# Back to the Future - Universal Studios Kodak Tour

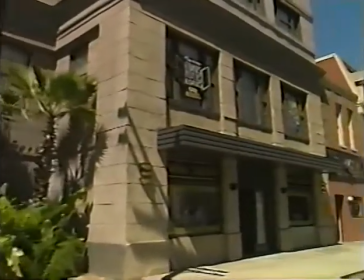0:00 movies and TV shows are actually made. Right around the corner here is Hill Valley from Back to the Future.
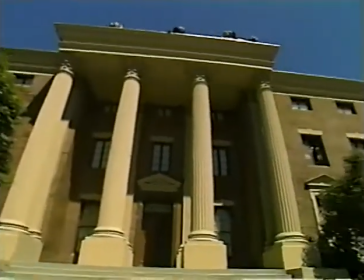0:07 This is actually one of the most frequently used sets here in the back lot. It's known as Courthouse Square.
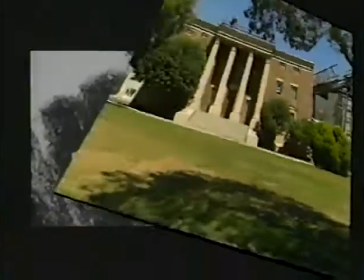0:12 If this place seems familiar, it is. You can see it by revisiting the screen classic To Kill a Mockingbird.
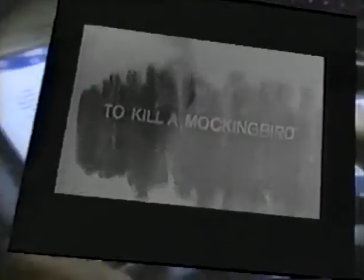0:20 Over the years, countless commercials, TV shows, and feature films have included scenes shot on this same location.
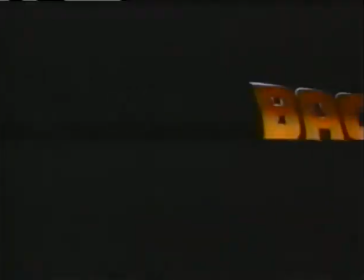0:27 One of the most recent and popular is Steven Spielberg's mega hit, Back to the Future.
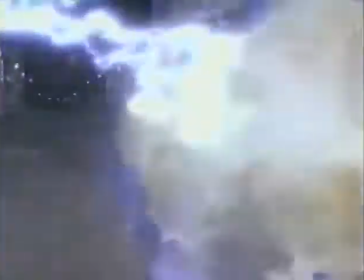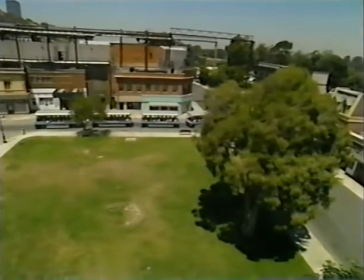0:39 We're standing here at Courthouse Square where Back to the Future was photographed. And we actually had a situation where we had to create two different time zones.
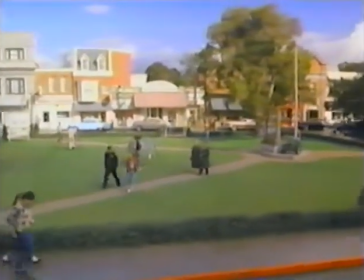0:48 And one was present day and the other one was going back 30 years. We landed up coming in and aging down the sets, changing some of the facades, changing some of the signs. and we actually came back in here and tore out all this grass that you see
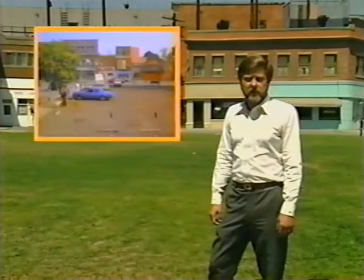1:01 behind me and came in and asphalted over it for the present-day shots.
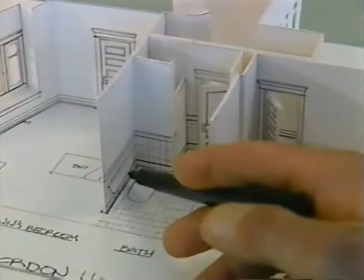1:07 Universal's art department staff includes hundreds of behind-the-scenes experts who actually do the making in making movies. As an art director, what you're trying to do is tell the story visually as well as the actors telling the story in words and in action. So if you land up leaving a piece here and a piece there out of it, It's like the actor leaving a couple of ands and ores and buts out.
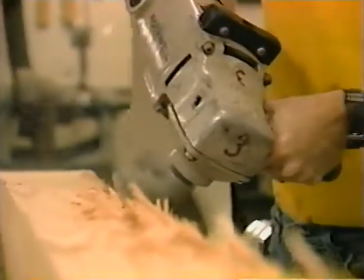1:29 Pretty soon, it doesn't start making sense. These are the details that come to the movie makers behind the cameras.
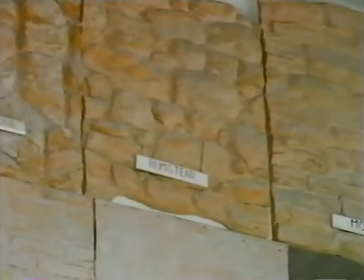1:37 Pieces of wood, buckets of paint, rolls of wallpaper, and skills of every sort.
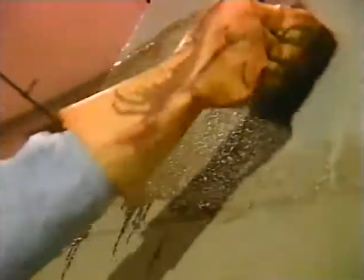1:43 Well, I'm giving character to a set. Very few sets actually go to stage.
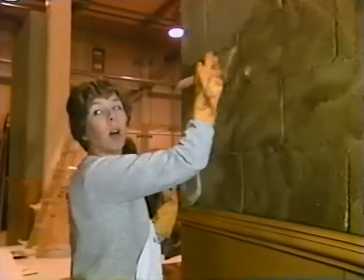1:48 And actually, with the paint that we originally do on them, we have to age and give them character and make them look like real life.
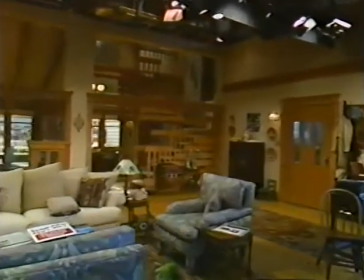1:55 Not only does modern movie magic mean being able to make fiction look real,
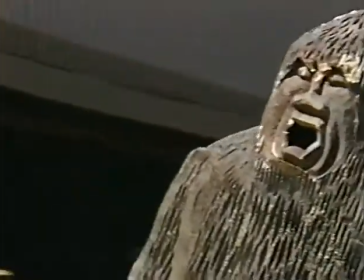2:00 it also means being able to make anything the fiction writers can dream up.
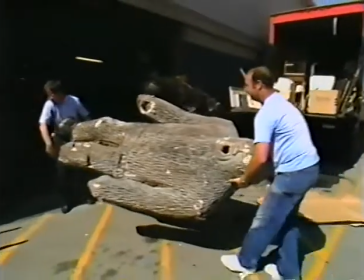2:06 The art director can separate the fantasy from the reality as far as we're concerned.
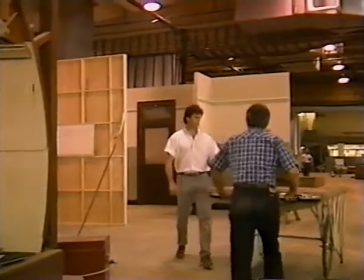2:11 Here in the mill, we take what they've got, what they need, and we prefab mostly parts for sets. We don't have a whole lot of lead time. If they wanted it tomorrow, they'd say, I'll ask for it tomorrow.
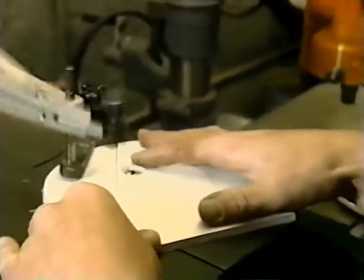2:22 Winston Churchill's famous line, Give us the tools and we will finish the job,
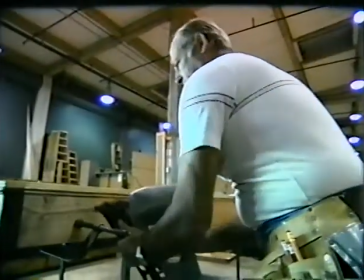2:27 fits this giant mill to a T. This place has every tool the most dedicated craftsman could ever want,
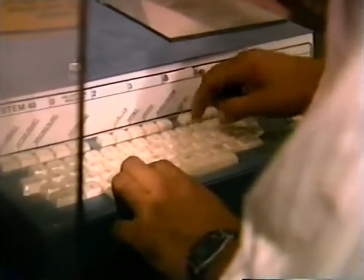2:34 including some you won't find in any hardware store. You've heard of word processors, but have you ever heard of a sign processor?
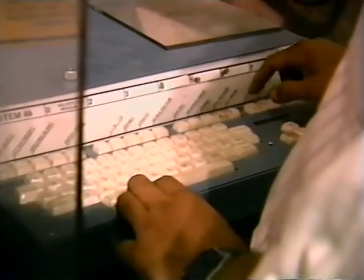2:42 These keys are just another key to movie magic.
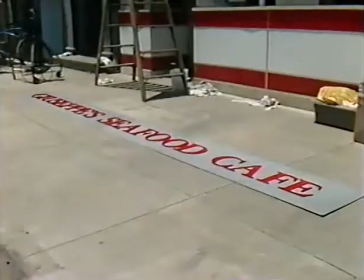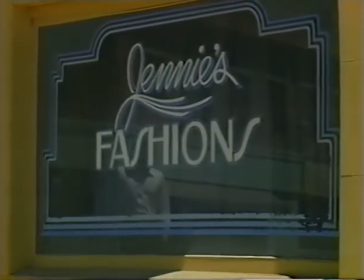2:51 signage plays an important part in making a motion pictures and television here at the studio janine's fashions that you see in front of you landed up being harry's
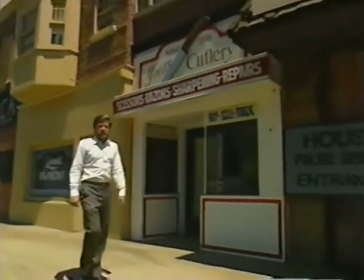2:59 hardware store two weeks ago and the cutlery store was a florist a month prior to that signs actually bring life to a set and actually
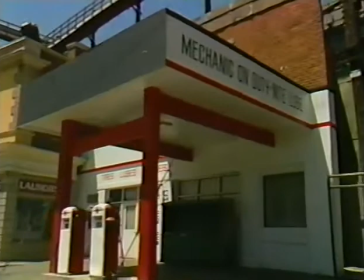3:08 create that magic that real life has really come into the scene to see why the phrase a sign of the times might have been invented by movie makers,
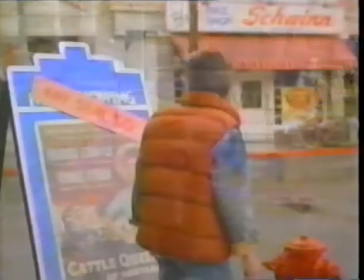3:16 take another look at Hill Valley in Back to the Future. In this scene, signs not only tell us lots of what's and where's, they also tell us when.
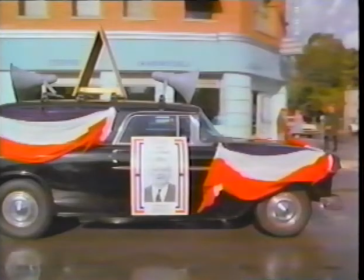3:25 Of course, there are other things in this picture that add to our understanding that we're watching a scene from a particular time.
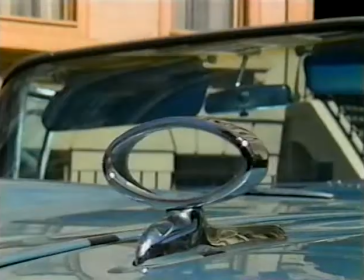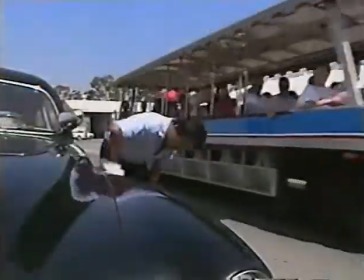3:38 If these cars look pretty as a picture, it's no wonder. They're picture cars, the term that describes any car featured in a moving picture.
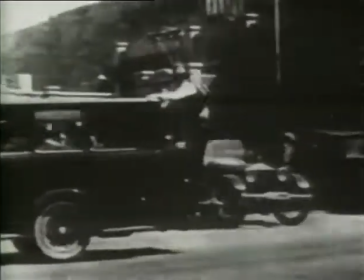3:46 Like everything else in the world of screen entertainment, picture cars require all kinds of planning and attention.
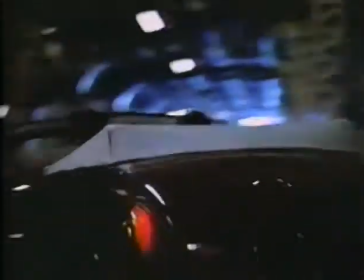3:52 They have to be from the right era, of course, and in the right condition.
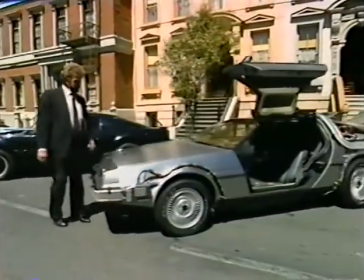3:56 For cars that are really non-existent, sometimes we have to go out and create a vehicle that doesn't currently exist,
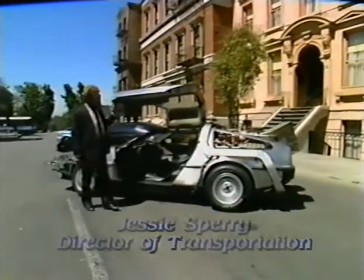4:03 such as this one that was used in Back to the Future with Michael J. Fox.